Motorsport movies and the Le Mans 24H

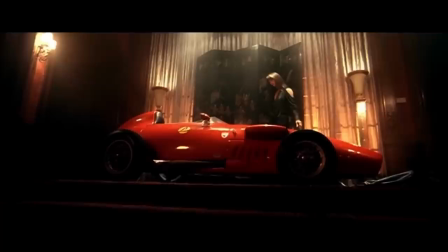In the comic books they always used bright red cars and often unfair tactics to try and beat the Vaillants,
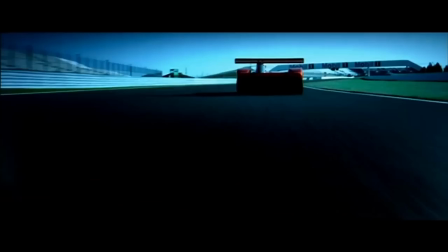so what the movie needed was an aggressive looking car that could match with the bad guy vibes of the leader team.
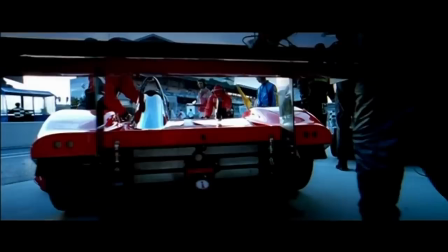And I got it thanks to the Panos LMP1 Roadster S, the perfect car for the job.
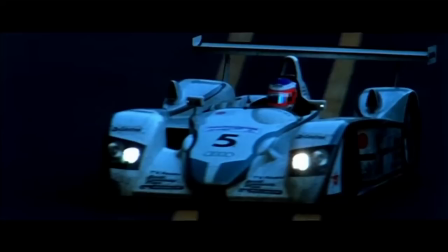Lots of footage used in the film comes from the real 2002 24 hours of Le Mans,
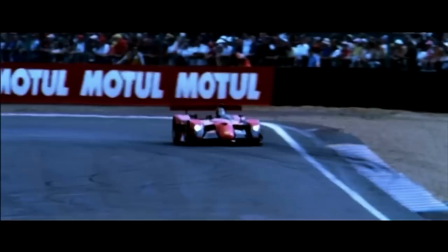and again cars were entered by the movie company in the race with the sole purpose of generating some footage.
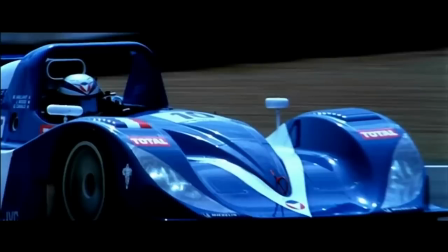The French DUMs team, currently active in Formula 2, were in charge of running one Lola and one Panos in the race.
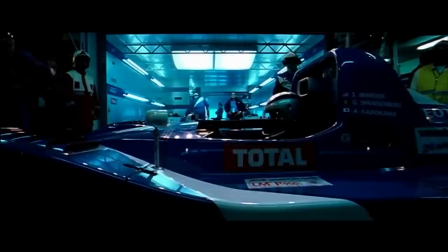In the movie there are two cars per team, so for the real cars a neat trick was used. The left side had different driver names on it compared to the right side.
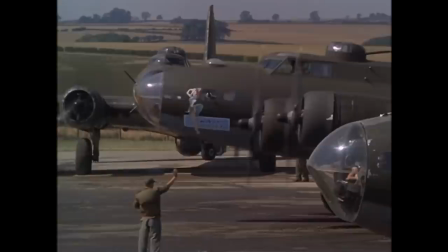The same method was used in World War II airplane movies, where different nose art was painted on each side of the fuselage to make it look like they had more planes.
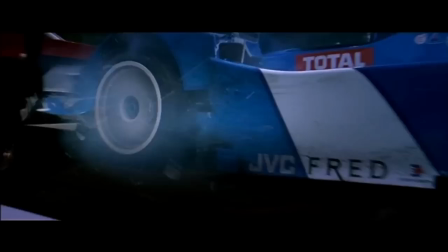The movie does feature its fair share of unrealistic and unbelievable scenes that would cause an instant red flag situation, but it is supposed to be a comic book movie after all.
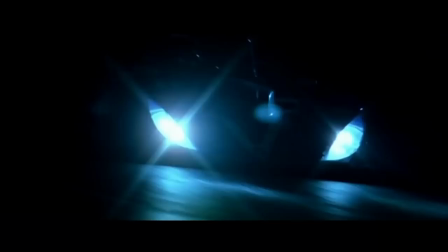It is worth mentioning that the overwhelming majority of the movie scenes were all filmed practically, resulting in some glorious cinematography.
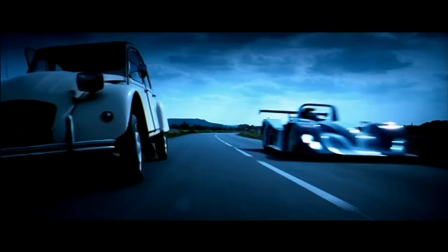Yes, they did crash, jump, race and drift these cars for real. You wanna see two LMP cars blasting down a French highway in the rain?
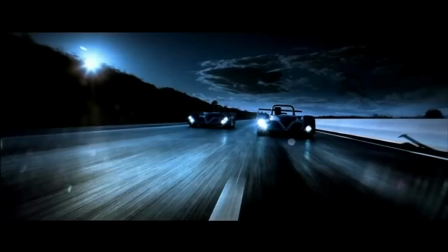You're only gonna see it here. With Brad Pitt making a movie about FOMA 1, and the Gran Turismo movie not that far off from its theatrical release,
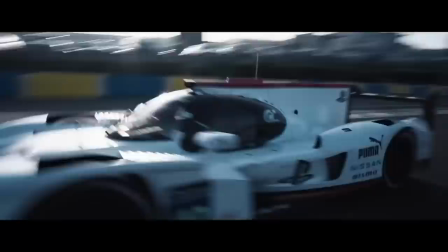it seems like motorsport fans around the world will have a new opportunity to drag friends and family along to the theatre and try and get them into their favourite hobby once again.
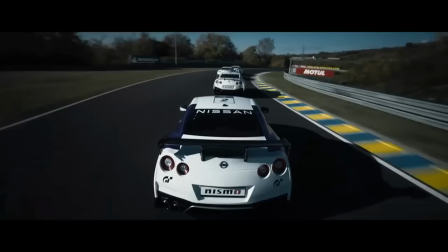In my opinion, the Gran Turismo movie looks pretty interesting, and it looks like director Neil Blomkamp used all the tricks in the book.
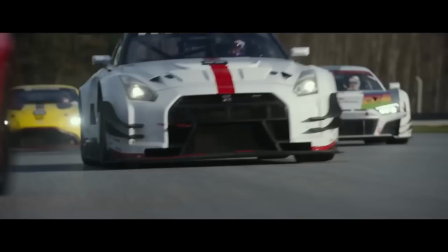Here we see the Hungaroring pretending to be Le Mans, and there looks to be plenty of real racecars in it,
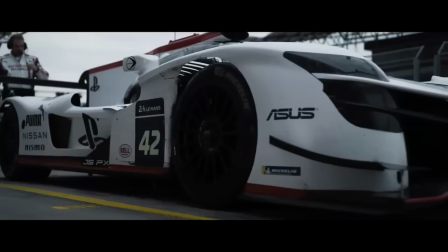and some out-ball cars too that aren't actually racecars but rather dedicated track toys like the Ford GT Mark II seen here and the Ligier JSPX,
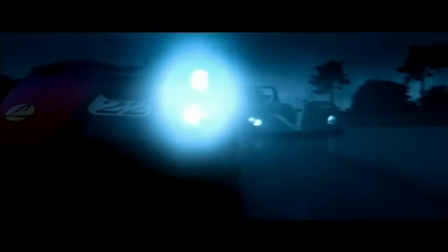which appears to be the main hero car.
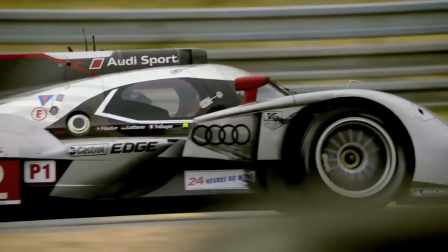If you've enjoyed any of these motorsport movies, the next thing you should do is check out the countless of excellent racing documentaries you can find right here on YouTube,
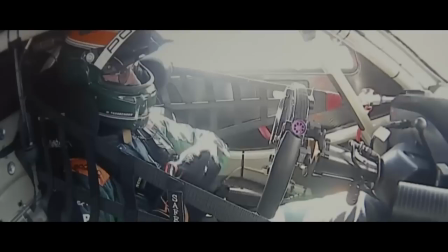some of which featuring Hollywood stars like Jason Statham narrating Truth in 24 and Michael Fassbender's journey to becoming a racing driver in the excellent
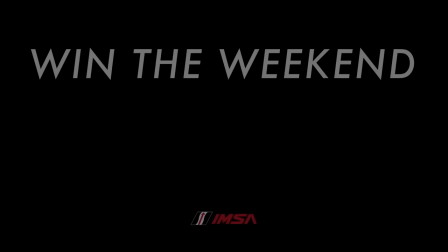Road to Le Mans series.
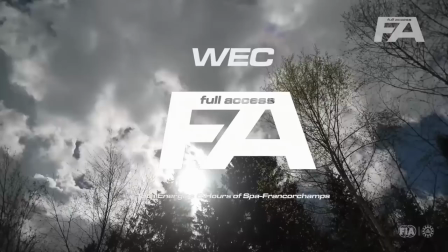IMSA and WEX coverage has been brought up to the next level as well, with IMSA's Win the Weekend and WEX Full Access providing a behind the scenes look at both racing series.
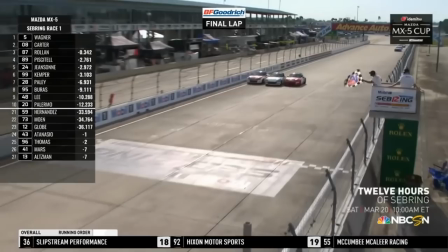Hollywood may know how to pull on a show, but when it comes to car racing, fiction pretty much always gets beaten by reality.
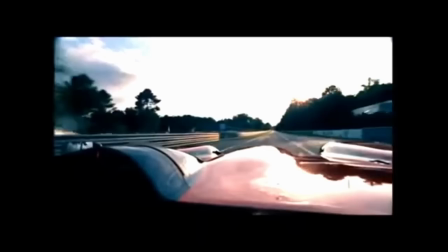If you enjoyed this video make sure to like it and subscribe if you don't want to miss out on the next one.